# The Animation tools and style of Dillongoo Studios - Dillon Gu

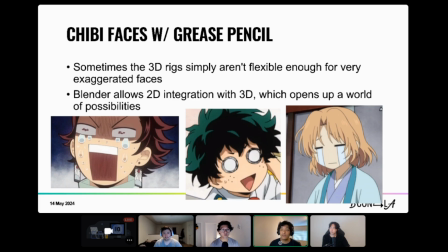(16:20)
being able to just draw these into the viewport is an option that we have opted for in the last, probably like throughout the last year, I would say. And if you go to the next slide, you can see a couple of examples in our videos here.
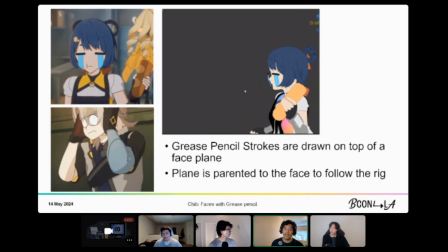(16:36)
And the method is pretty simple. If the GIF should be playing, one of them. Yeah. Oop. I think if you click the GIF. Yeah, maybe. Tried.
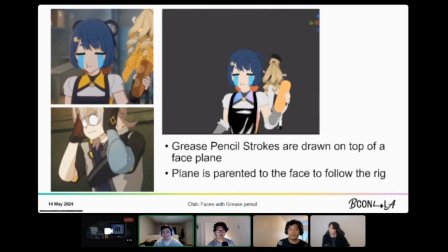(16:46)
That's what happened when I click them. No. No. Okay, well, maybe we can edit the GIF.
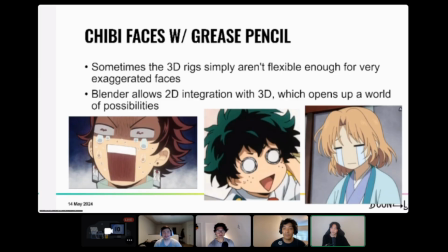(16:53)
I'll send you. You can edit Yeah. Sounds good. Movie magic. Yeah.
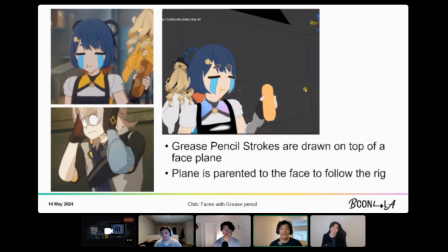(16:57)
So for the GIF that's playing now, you can see that there's just a plane in front of the face.
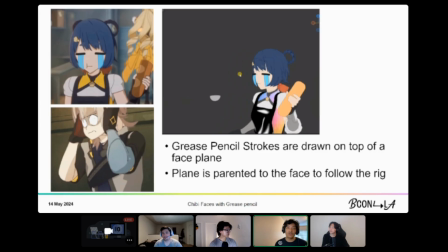(17:03)
It's parented to the head, and the grease pencil strokes are just drawn on top of that plane. And so what this allows is a little bit of leniency for the character to actually be moving, because the grease pencil strokes will then be parented to the head. So when they move their head, the
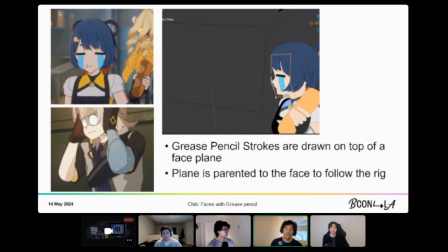(17:20)
animation that you do or any frames that you draw with grease pencil can still somewhat believably follow the face.
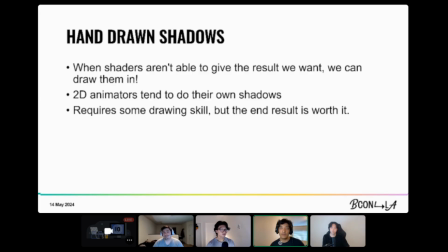(17:27)
And then if we go to the next slide, we can see, or I guess we can't see yet. We have another use case for grease pencil in our videos, and this is a really
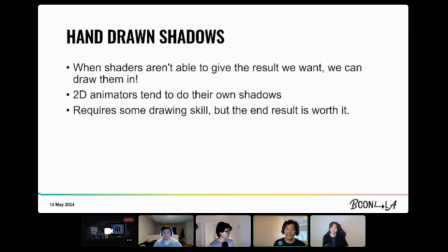(17:44)
it's a really recent tool that we've developed, and the thing that excites me the most, and it's the ability to do hand-drawn shadows in our videos. And so again, sort of similar to the rig situation, sometimes we want a bespoke shadow on characters for whatever reason,
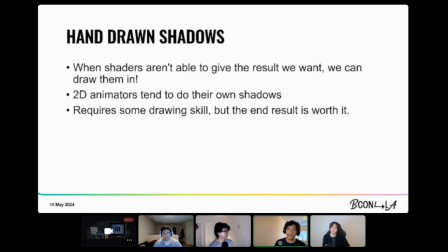(18:01)
and relying on shaders to do them to the degree that, say, a 2D artist would sometimes isn't. It's just not able to pull it off, or it would require too much work to R&D it, mid-production. And so having the animators be able to quickly just draw in the shadow with ease is a very powerful tool.
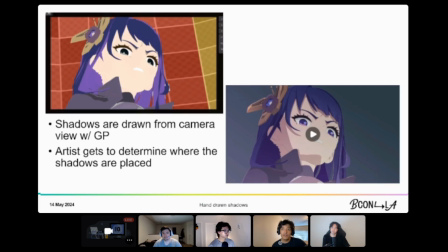(18:21)
If we go to the next slide, we can see an example of it. And are these GIFs playing?
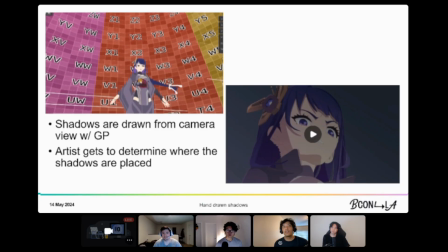(18:27)
Dang. Okay, I'll send you this one too.
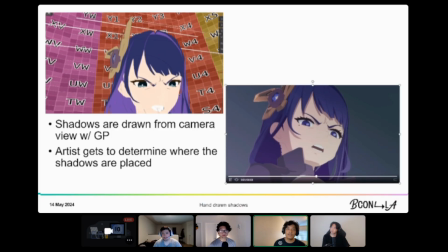(18:30)
So for the GIF on the left, you can see that the grease pencil strokes are drawn from camera view,
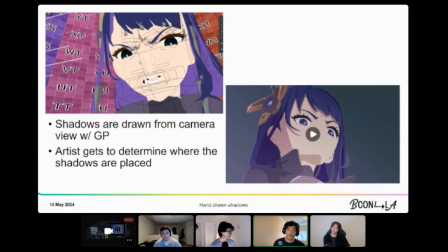(18:36)
and then they're projected onto the face, and they follow the face.
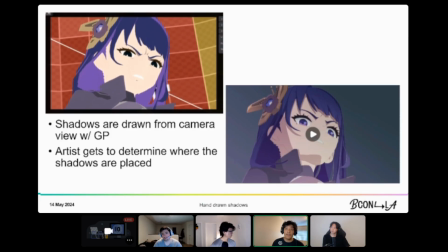(18:41)
And Cody will talk later a bit more about how it works. But you can see from the final result on the right,
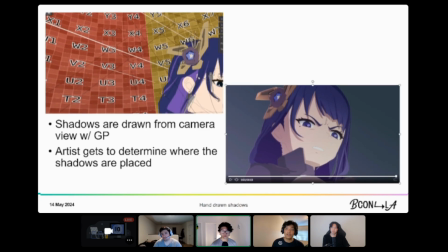(18:50)
those shadows underneath the eyebrow and in the forehead around this area, the crown of the head, I guess.
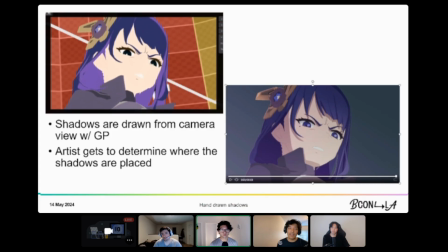(18:59)
Those are some specific shadows that enhance the anger of the character, and
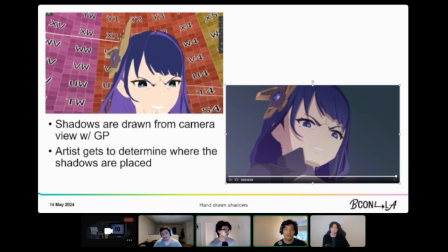(19:07)
being able to draw those in very quickly as an animator lets you put even more emotion into your scene in a way that sometimes CG can
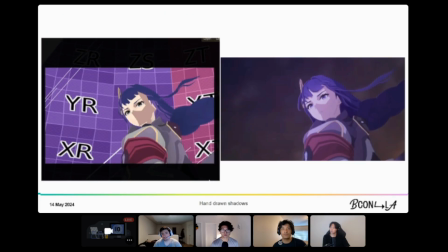(19:15)
not allow for. If you go to, there's another example in the next slide. So this is another really cool example, actually. This, if we were to imagine the shadow on this shot
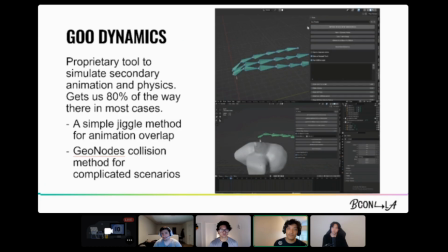(19:29)
here to be just sort of like a default, like shader-based shadow, maybe
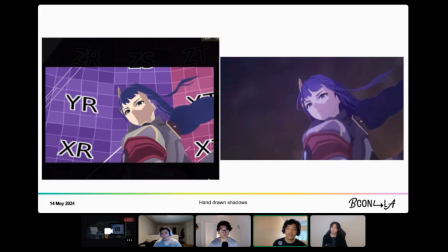(19:35)
just half the face is shaded, or maybe the face is just completely lit. I think it would lose a bit of that overpowering, like dominant feeling that this character has in the frame. We already have the camera below the character looking up at her, but having the shadow be
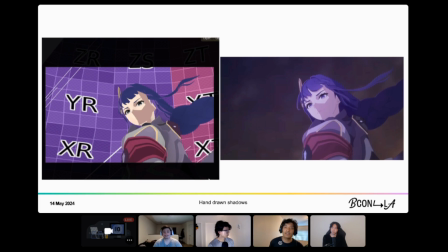(19:50)
drawn as it is gives it a bit of extra like oomph to the shot. And again, like, maybe we could have gotten this shot with a shader, but it's a guarantee to be able to draw it in and enhance this feeling for the character.
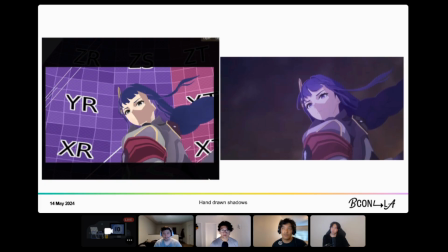(20:07)
So it's a really cool tool. It's something that we're going to implement a lot more in the future going forward. And I guess I can pass it off to Cody to talk about how it works. All right.
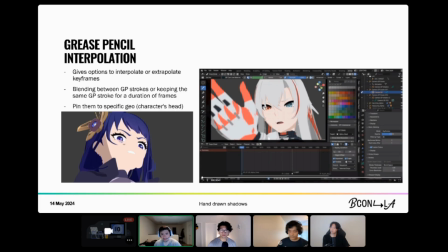(20:18)
Hi, I'm Cody Winchester. Do pipeline and tools, visual effects for Dillongoo Studios.